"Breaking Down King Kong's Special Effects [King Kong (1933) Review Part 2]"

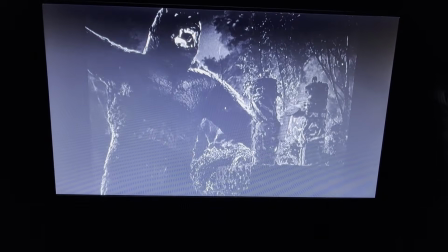[4:10]
He's shown his animal brutality, snarling, roaring, and pounding his chest,
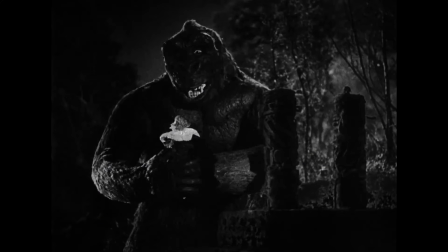[4:15]
but he's also displayed curiosity, amusement, and a little tenderness in his treatment of Anne.
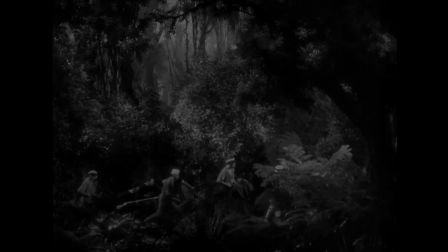[4:22]
All the jungle scenes are filmed on sets. They don't look entirely convincing, but I think this works in the film's favor, as they closely match the miniature sets the stop-motion models use,
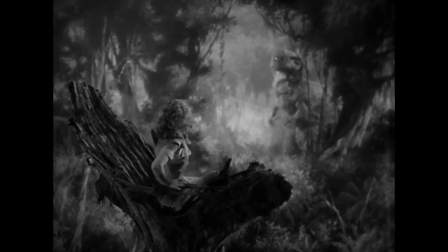[4:32]
preserving the appearance that the actors and monsters exist in the same world.
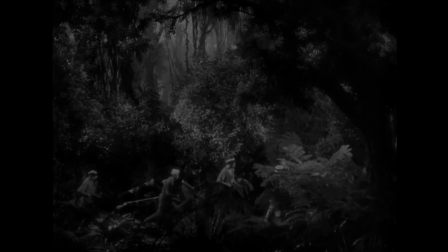[4:36]
Paintings are frequently combined with shots of the jungle sets, adding depth and atmosphere.
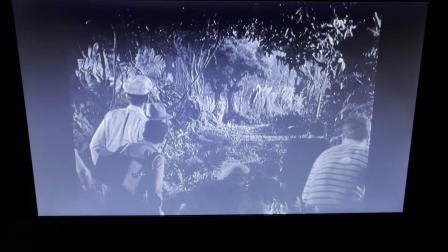[4:44]
The first stop-motion creature to appear is a Stegosaurus. It is introduced when the rescuers abruptly spot it in the distance in a nicely layered shot.
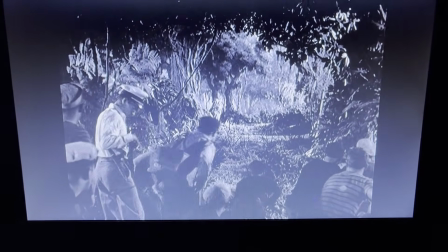[4:52]
There is a good building of suspense as the humans prepare for a confrontation and the dinosaur lumbers toward them.
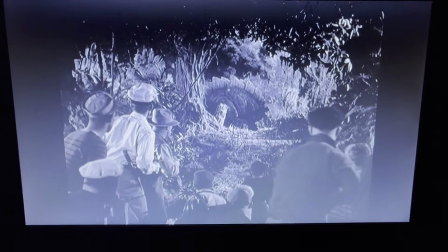[4:58]
Upon spotting the humans, the stegosaur behaves much like a rhinoceros, charging on sight.
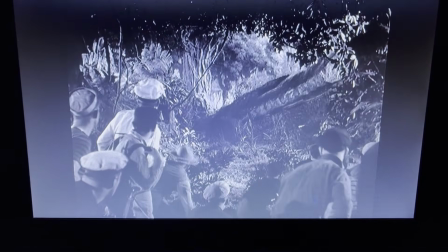[5:03]
A well-timed gas bomb from Denim and a volley of shots bring it down, and the humans approach, only for the beast to rush to its feet and swing its tail madly.
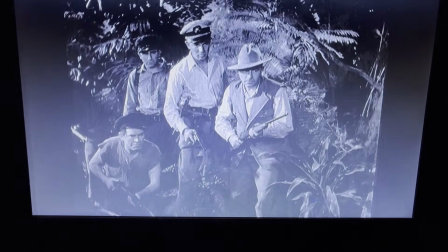[5:12]
Another bomb and more shots finish the job. Aside from a brief cutaway to Denim, this all happens in one take.
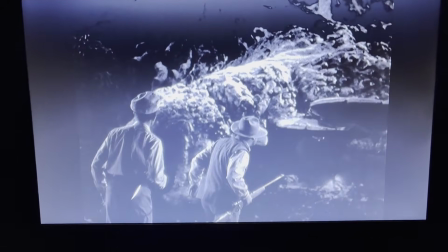[5:19]
Following this is a lengthy shot of Denim and Driscoll walking past the fallen dinosaur, which has aged poorly.
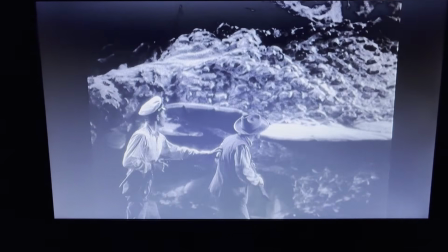[5:25]
Still, it gives us a good, clear look at the wonderful Stegosaur model.
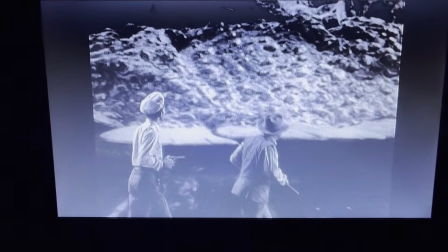[5:29]
This scene teases the nature of what awaits the rescuers and demonstrates the power of the gas bombs.
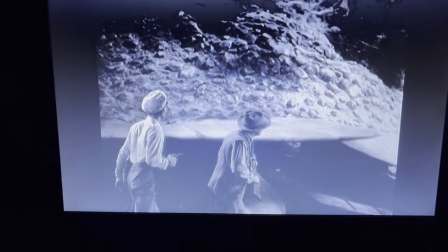[5:35]
There is also a bit of tragedy. One can't help but feel sorry for the poor dinosaur that only had to die because of its inferior defense mechanisms.
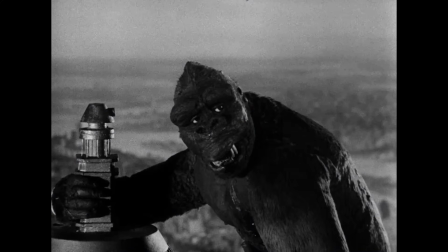[5:43]
This neatly foreshadows Kong's fate. Also, there are more birds.
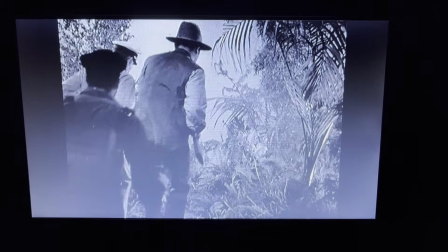[5:52]
As Denim and the sailors trail Kong, they find themselves blocked by a lake.
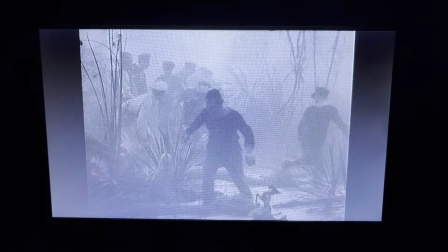[5:56]
Denim barks in order to build a raft, and after a slick transition, they set off across the fog-shrouded water.
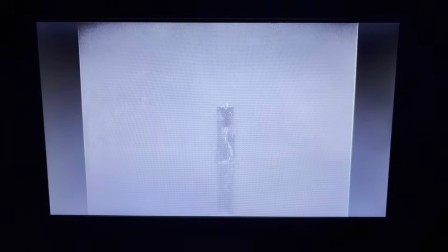[6:02]
The mood is already uneasy when a large, serpentine head rises from the water, only to dip back down, unnoticed.
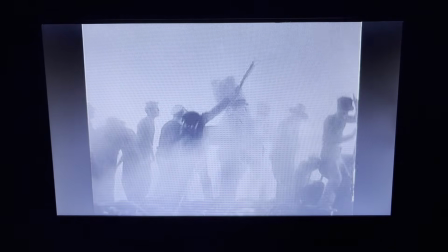[6:10]
The raft is close to shore when the creature pops out of the water again with an angry bellow, only a short distance from the intruders.
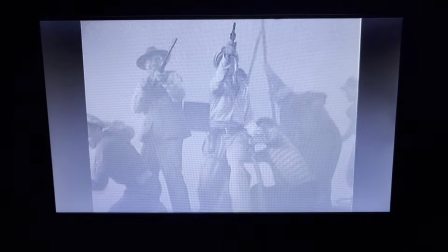[6:16]
The rifles are fired to no effect, and the creature sinks beneath the surface.
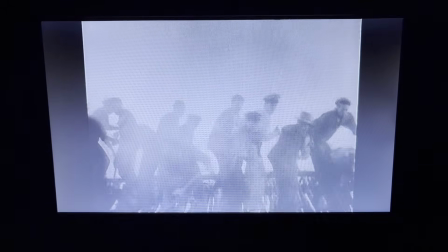[6:21]
There is a tense pause, then the raft is suddenly overturned as the monster rises from beneath it,
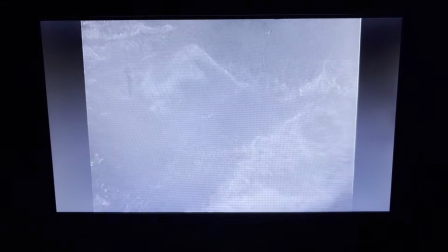[6:26]
showing a frightening and unexpected level of intelligence from this reptilian beast.
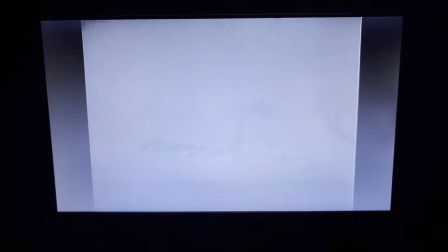[6:31]
What happens next, while tame by today's standards of violence, is a scene so horrific to 1930s audiences it was censored in later re-releases.
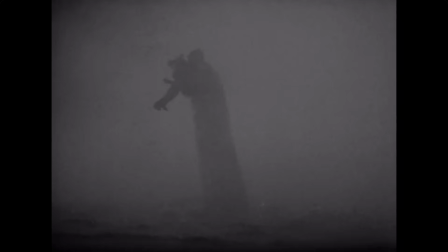[6:40]
The helpless men, with their weapons lost, swim to shore while the monster sadistically picks them one at a time out of the water, bites them to death,
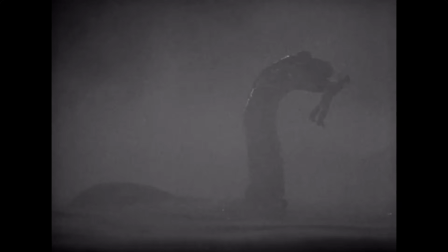[6:47]
and hurls their corpses aside, like a cat toying with mice.
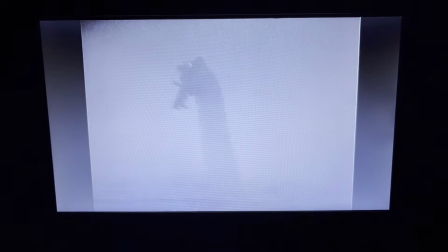[6:51]
The scene is only made more intense by the chaotic music and cutaway shots of screaming, panicking sailors.
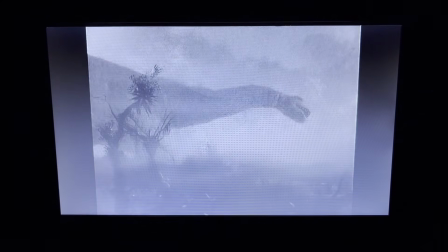[6:58]
8 make it to shore, only for the beast to reveal itself to be a brontosaurus, and a fast one too.
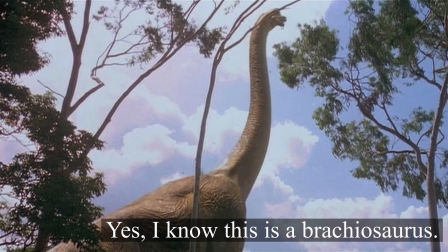[7:04]
With the common portrayal of these long-necked monsters being sluggish and upright,
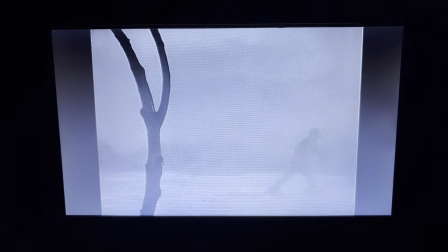[7:08]
it's quite interesting to see one charging with its head angled forward, writhing like a snake.
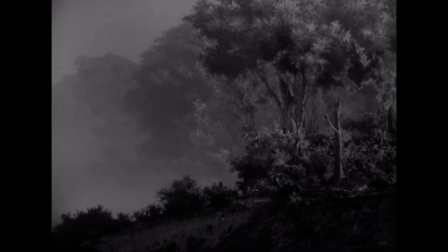[7:14]
The brontosaur pursues the men uphill, and we see this epic, nightmarish image of the beast emerging from the fog in close pursuit of the men, who are now stop-motion miniatures.
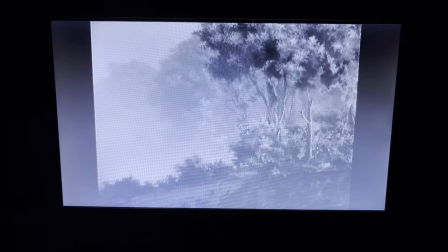[7:25]
An unfortunate sailor who has fallen behind, and apparently never saw the thing chasing him, chooses to climb a dead tree.
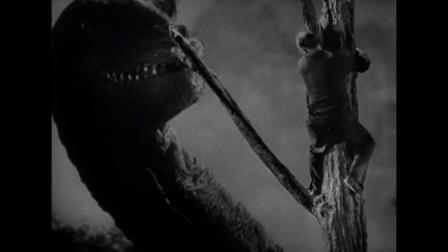[7:31]
This only puts him at eye level with the brontosaur. We get an incredible close-up that shows the creature's face in detail, and highlights just how enormous it is. It snarls and nips at the sailor tauntingly, before finally grabbing him around the middle.
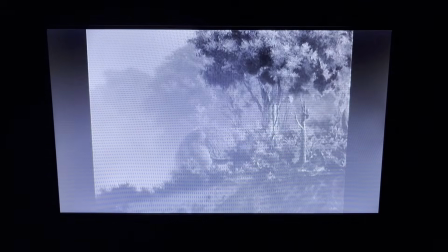[7:44]
In a brilliant use of sound design, all noise vanishes, apart from the man's screams, as he is pulled from the tree and shaken side to side. The music returns, almost acting as a sound effect, while the brontosaur mashes him into the ground.
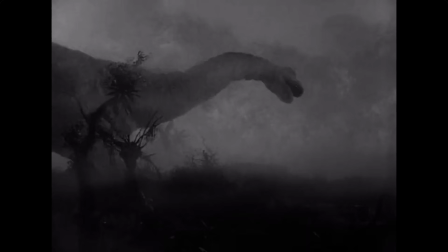[7:57]
This scene is frequently made fun of for being scientifically inaccurate, depicting the plant-eating brontosaurus as a bloodthirsty carnivore.
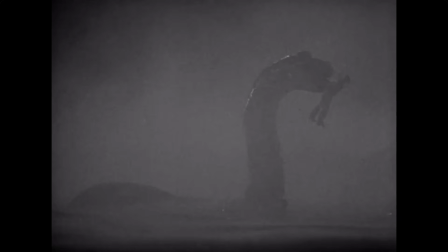[8:05]
But I would argue this isn't necessarily the case. The brontosaur isn't shown eating anyone, only using its mouth to kill them.
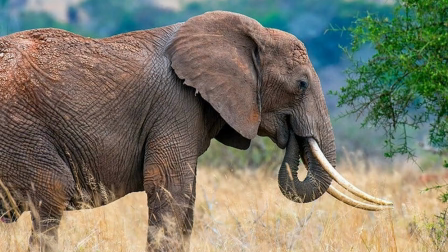[8:12]
There are many examples of living herbivores that will become violent, even sadistic, killers when provoked.